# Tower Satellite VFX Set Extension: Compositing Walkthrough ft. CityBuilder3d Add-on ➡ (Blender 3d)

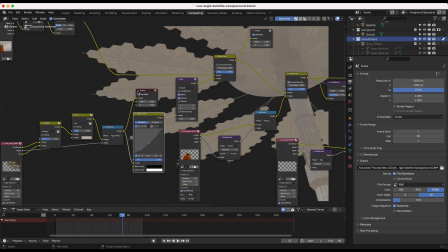(8:15)
Then finally here, I just have an RGB curves to bring down the brightness of the element a bit.
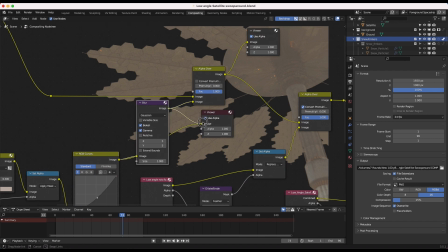(8:20)
And then I've also, you know, added a little bit of bokeh blur since our element is in the deep background and our focus is on the foreground character. It's important to have that blur to help integrate the element into the shot a bit better. So I've just blurred the element five pixels by five pixels on the x and y axis.
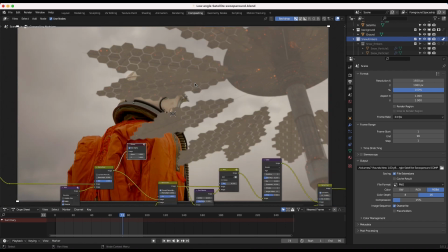(8:33)
And then finally, we've overlaid that on top of our footage and we get something like this.
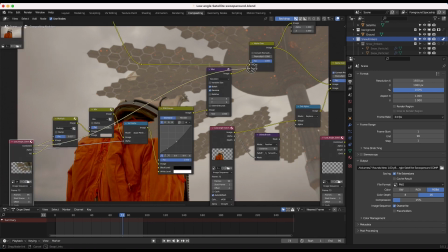(8:37)
So you can see maybe if we just bypass everything really quick, what it looks like without all of those nodes added.
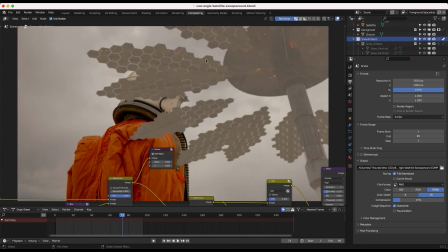(8:44)
And then of course, after we have something like this, and you can see it's looking much better. After adding our radio tower, I've imported some roto data of our character. I've actually rotoscoped our character out inside of After Effects since I like using their Roto Brush tool as it automates a lot of the process for me.
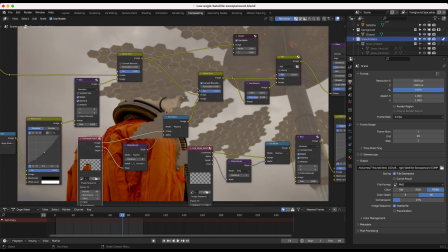(8:59)
So I'll actually do a tutorial on how you can do that because I'm not a big fan of rotoscoping inside of Blender.
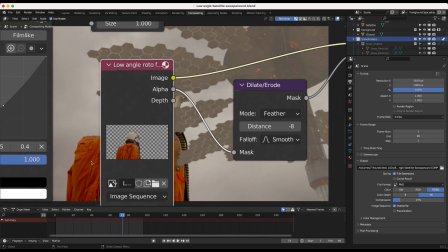(9:04)
But I've just exported this roto data that contains just our character on an alpha channel.
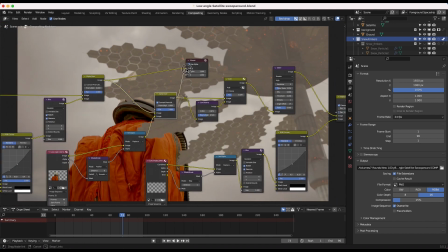(9:10)
And then I've just overlaid our character once again on top of our footage here.
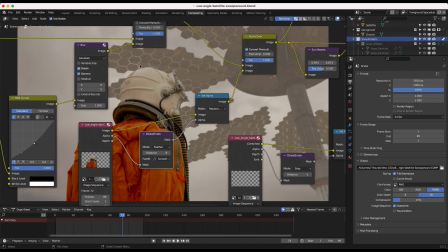(9:15)
And you can see that I've just eroded and feathered the edges of our character here just so it blended it into the scene a bit better.
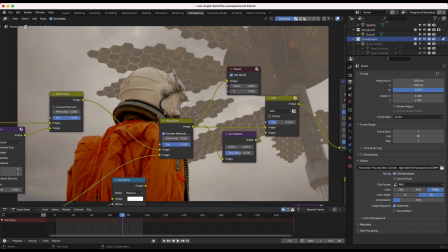(9:22)
So you can maybe see, you can see before with just that roto data by itself with those hard edges.
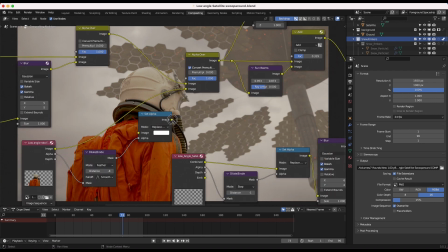(9:27)
So you can see once I've added this dilate erode node and set the alpha channel again, we get something like this,
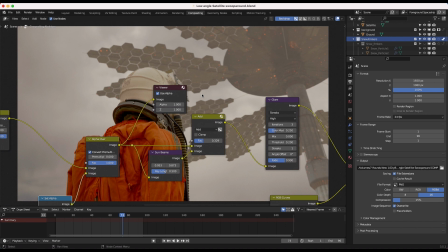(9:33)
which is obviously making sure that those edges is a little bit more seamless and integrating our character into the scene a lot better.
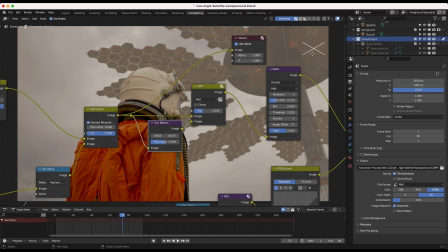(9:39)
So after overlaying our character, I've added a little bit of sunbeams coming from where the radio tower is just for a little stylistic effect,
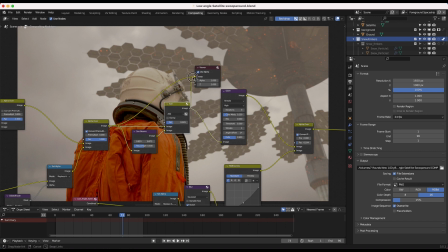(9:45)
not really needed, but you can see that once we add this, just adds a little bit of rays here.
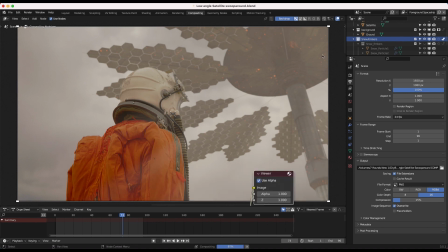(9:50)
You can kind of see this ray over his shoulder. You can't really see it too much to be honest, but it's just kind of creating some sunbeams coming from the top right of our scene here.
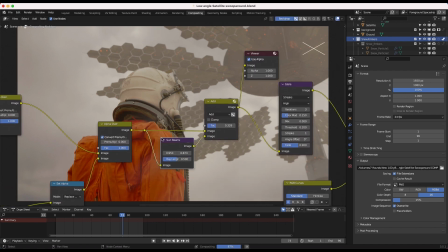(9:59)
I have another example in this trailer as well, where the sunbeams are a little bit more prominent.
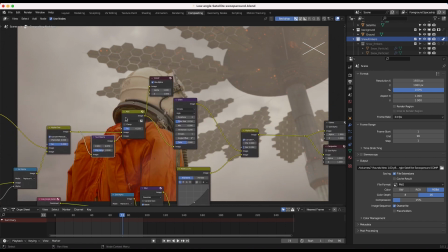(10:03)
So I'll be sure to do a breakdown on that as well, but a fairly subtle effect here.
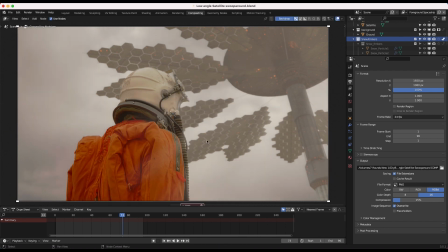(10:08)
Then after all this, we've added a little bit of glare to our composite with this node just to help bleed in the bright spots of the image.
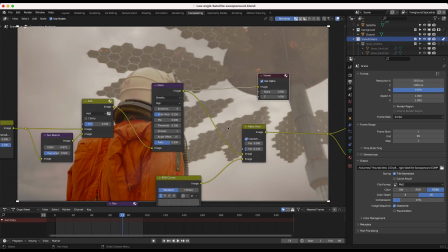(10:14)
Just use the streak setting here with a high quality. And then finally, we wanted to overlay our actual ember data on top of our footage as well.
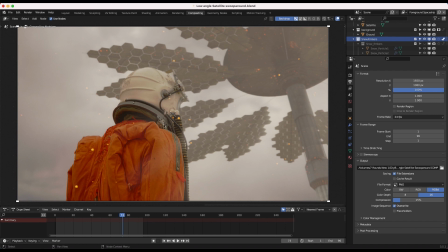(10:22)
So you can see here, this is our final result with the embers without any color correction.
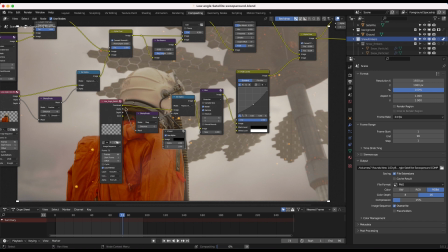(10:26)
Go down here and show you guys this embers render layer by itself, just so you can get an idea of what we're overlaying.
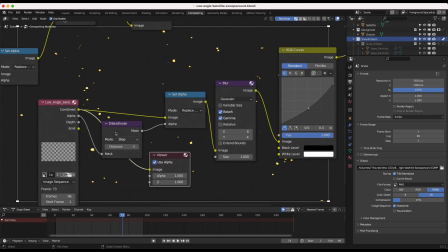(10:33)
So we just have our embers view layer here rendered out. I've eroded the embers a bit just so they weren't quite as big. I thought they were a little bit too big in the frame. So I've just used a daylight erode node to dial them back a bit.
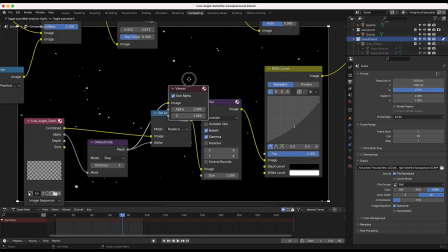(10:44)
So this is our mask from the daylight erode node, and we've used that mask to adjust the alpha channel.
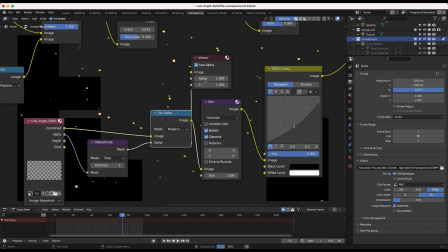(10:49)
And then as you can see, I've set the alpha channel again with this guy.
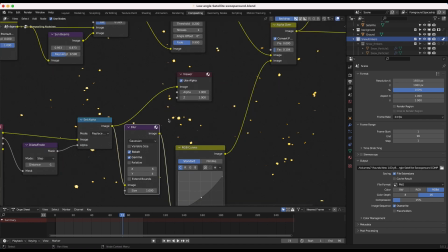(10:53)
So just eroding those edges of the embers a bit with the daylight erode node, then to make sure these embers weren't too sharp and to help integrate them into the plate a bit better. I've added a little blur node here, blurring the x axis by six and the y axis by four.
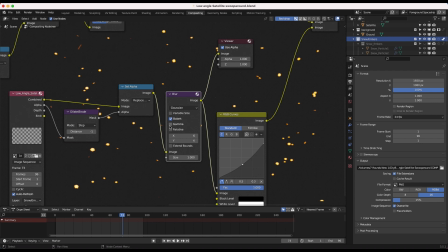(11:05)
I shouldn't have select the gamma setting here because we're getting a little bit of banding.
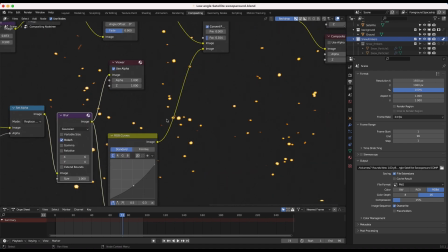(11:09)
We actually just want the bokeh option to make it a little bit more like lens bokeh and yeah essentially after that we've brought down the brightness
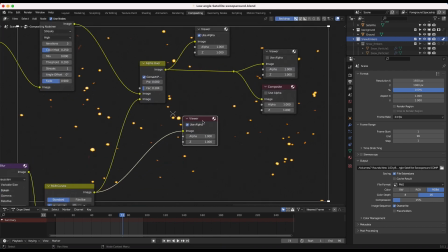(11:16)
a little bit of our embers like so and then we've overlaid the embers on top of our live action shot with this alpha over node with a
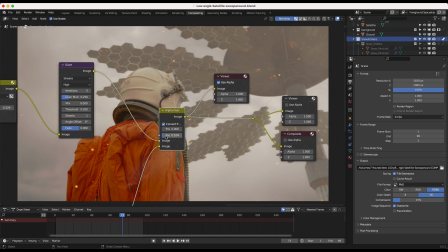(11:23)
factor of 0.104. By default this alpha over factor will be at one meaning all of your embers will show up very intensely over top of your
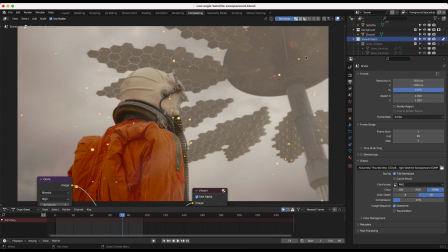(11:32)
footage so as you can see here if we wait for a second we'll see that here the embers intensely overlaid on top of our footage but one thing you can
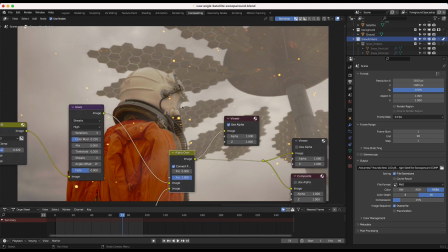(11:38)
actually do, especially for bright elements like this or even more translucent elements, you can just dial down the factor a bit to 0.15 even.
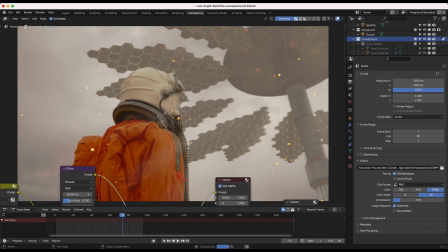(11:46)
And now the plate will kind of shine through those elements and it won't be quite as intense, often more effectively integrating these particle systems into your scene even better. So this is our final composite from Blender. Of course, in Adobe Premiere, I've also added some Lumetri color for a Fujifilm look and then added some grain and Gaussian
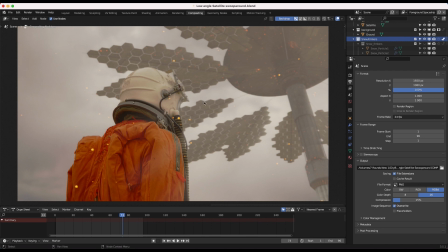(12:02)
blur to help add a little bit more gritty and colder feel as well to the final image.
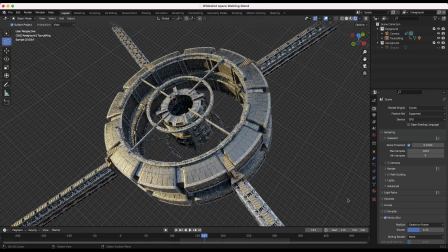(12:07)
Anyways guys, that is it for this video. I hope it was helpful. As always, feel free to leave a comment if you have any questions or suggestions in the comment section below.
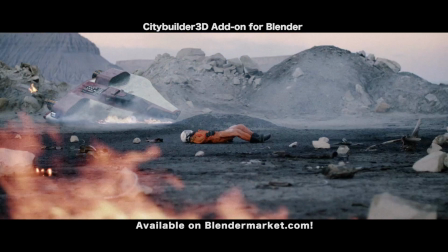(12:13)
Let us know what you'd like to see next on the channel. Subscribe if you're interested in more visual effects and filmmaking content, and I'll see you next time.